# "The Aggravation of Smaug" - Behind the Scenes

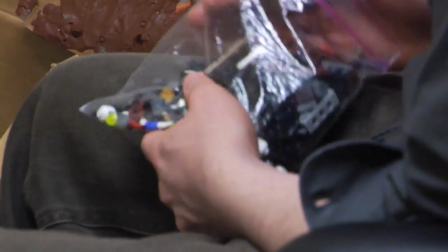[0:04]
Over the past few years, Brotherhood Workshop has tackled dozens of different projects, all with varying levels of complexity.
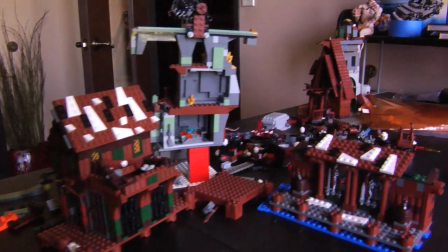[0:11]
But our most ambitious project thus far has been the Aggravation of Smaug.
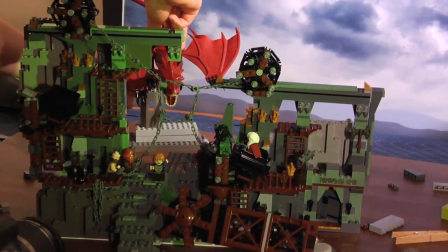[0:18]
Because this video was commissioned by the LEGO group, we had the resources we needed to really make this video look awesome.
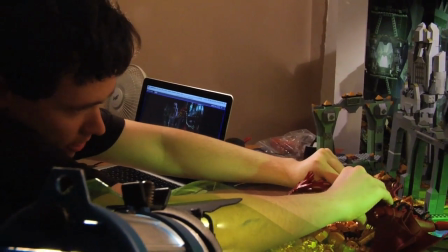[0:26]
The first step in the process were the script and the storyboards.
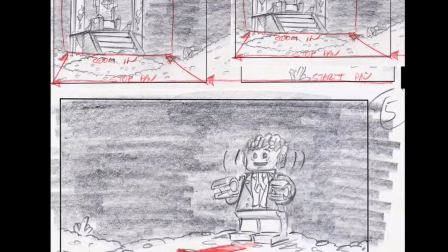[0:30]
These were created by the team from the LEGO group, and approved by Warner Brothers before we began production.
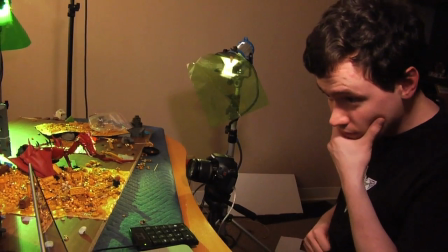[0:36]
I average about 1 second of animation for every hour that I work on a video, and I shoot my animations in 24 frames per second.
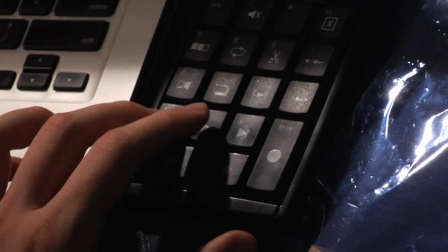[0:43]
This means that for every second of footage, I am moving each character 24 times.
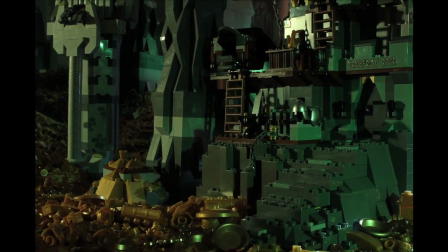[0:53]
The Halls of Erebor were easily our biggest set piece for this video.
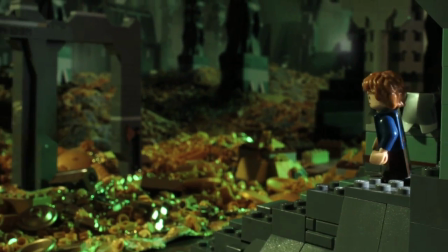[0:57]
In order to capture the grandeur and scope of this location, we built several different elements for the hall.
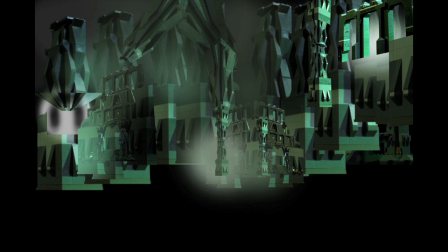[1:04]
We then composited these elements together into a printed backdrop that we would place behind our set,
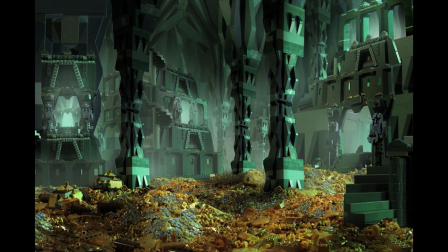[1:10]
giving the impression that the cavern was a lot bigger than the small space we had available at our desk.
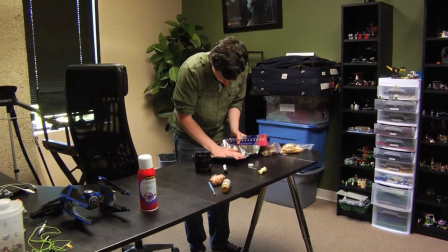[1:17]
The gold flooring was created by spreading a thin layer of clay over aluminum foil.
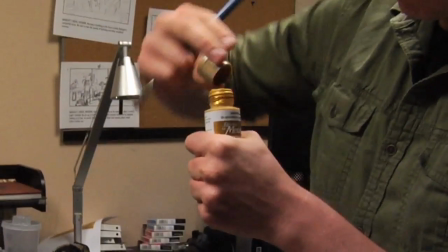[1:22]
This created a malleable, posable surface. We then painted this clay gold and then glued hundreds of gold LEGO elements to the surface.
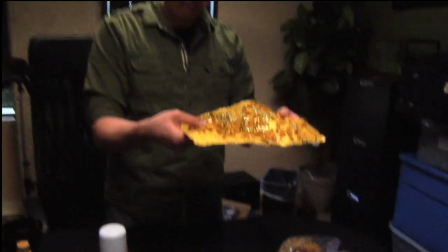[1:31]
The end result looks like an impressive mound of golden LEGO bricks.
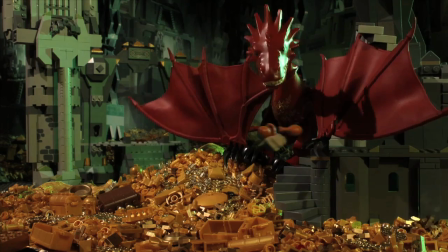[1:35]
We also chose to give the lighting a greenish tint, giving the hall an eerie, otherworldly feel.
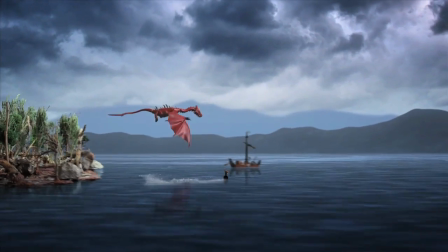[1:42]
Sometimes, however, a printed backdrop just isn't sufficient,
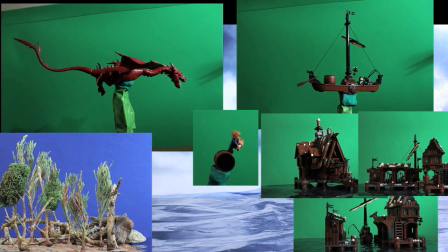[1:46]
and green screen was necessary to make the setting feel and look a lot bigger than what I was able to capture in camera.
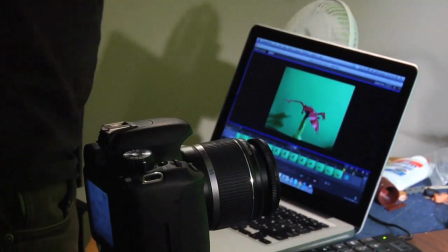[1:52]
Green screen is especially useful if you have a large flying element, such as, an angry dragon.
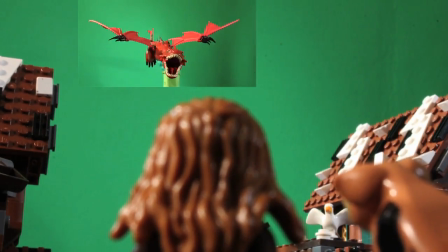[2:02]
One thing to always keep in mind when shooting on a green screen is that you can't have any green elements in the foreground.
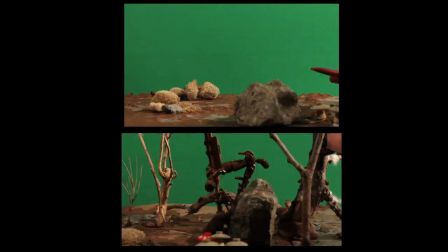[2:08]
In the instances where you need a green element in the shot,
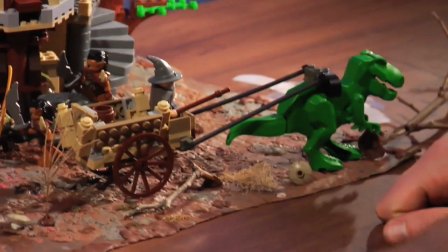[2:12]
let's say you're shooting a green Tyrannosaurus Rex, you can use another color for the background, such as blue.
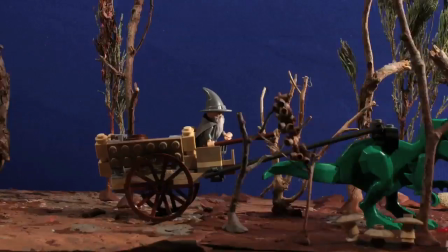[2:20]
The main thing is to make sure that the background is different enough in color from all of your foreground elements that your compositing software can tell the difference.
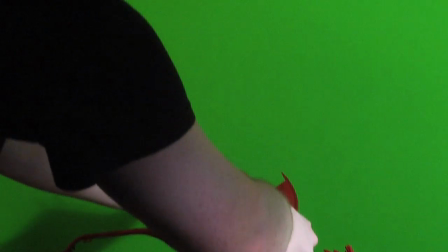[2:29]
Some of the more epic shots can take even days to complete. One such example would be the shot where Bilbo is running across the bridge to Dol Guldur.
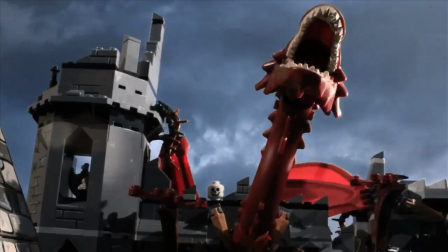[2:38]
This shot actually features more than 4 separate layers.
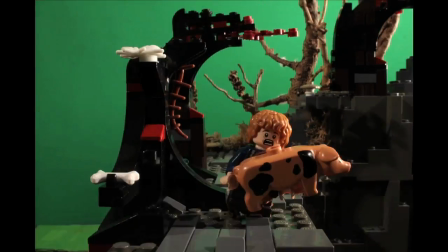[2:42]
First, I shot Bilbo running across the bridge, then Smaug flying through the air,
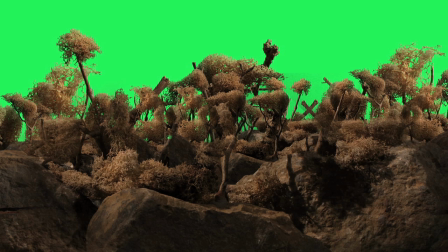[2:47]
and then composited them over the background layers, and then composited the sky behind that.
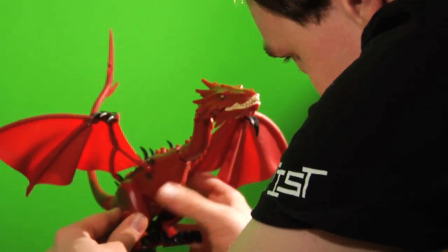[2:53]
The trickiest part of this shot is when Smaug gets caught in the gate of Dol Guldur.
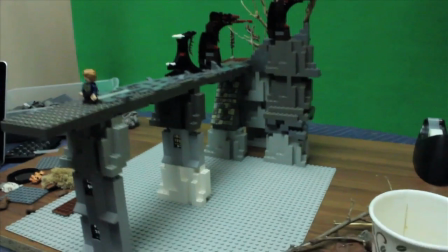[2:57]
Because Smaug needed to interact with the same set pieces as Bilbo, I needed to shoot him and Bilbo on the same plate for this portion of the shot.
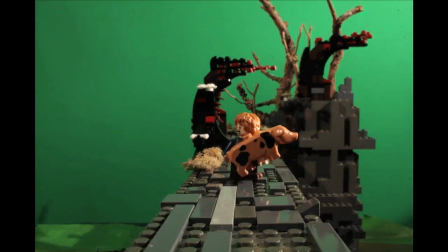[3:05]
So, if you watch the original plate, you will suddenly see Smaug appear out of nowhere for when he gets stuck.
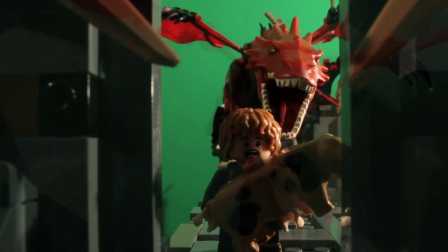[3:11]
I then had to match the position of the flying Smaug plate with the stuck Smaug in order to create a continuous fluid connection between the two plates.
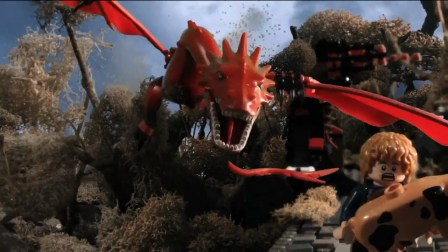[3:20]
A few final touches we added were an explosion of leaves when Smaug bursts out of the trees, as well as some motion blur when he impacts the ruins.
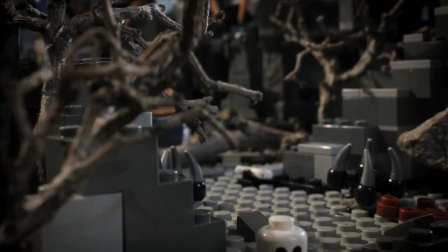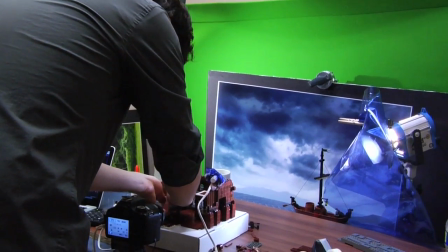[3:33]
A very important factor of any shot is the lighting. Making sure your subject has enough light is only the beginning.
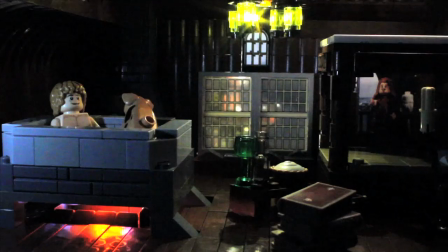[3:39]
The idea is to try to make the shot look as interesting as possible without distracting the viewer from the main point of the shot.
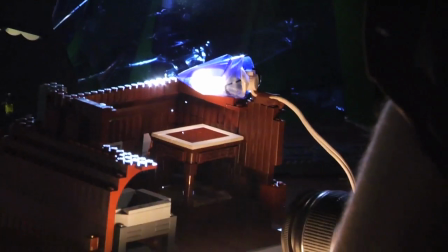[3:47]
Often I will set up 3 or more lights for any given shot. First, to add fill to the entire set.
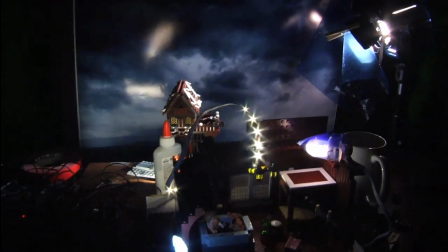[3:53]
Second, to highlight the subject. And third, to cut across the set, giving the shot texture.
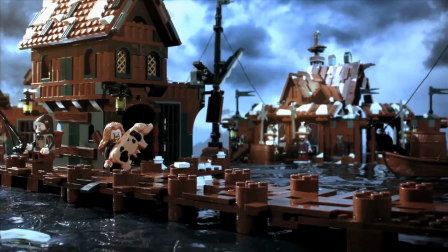[4:02]
One of my favorite tricks is trying to give my characters a rim light by setting up a light that cuts across them from behind.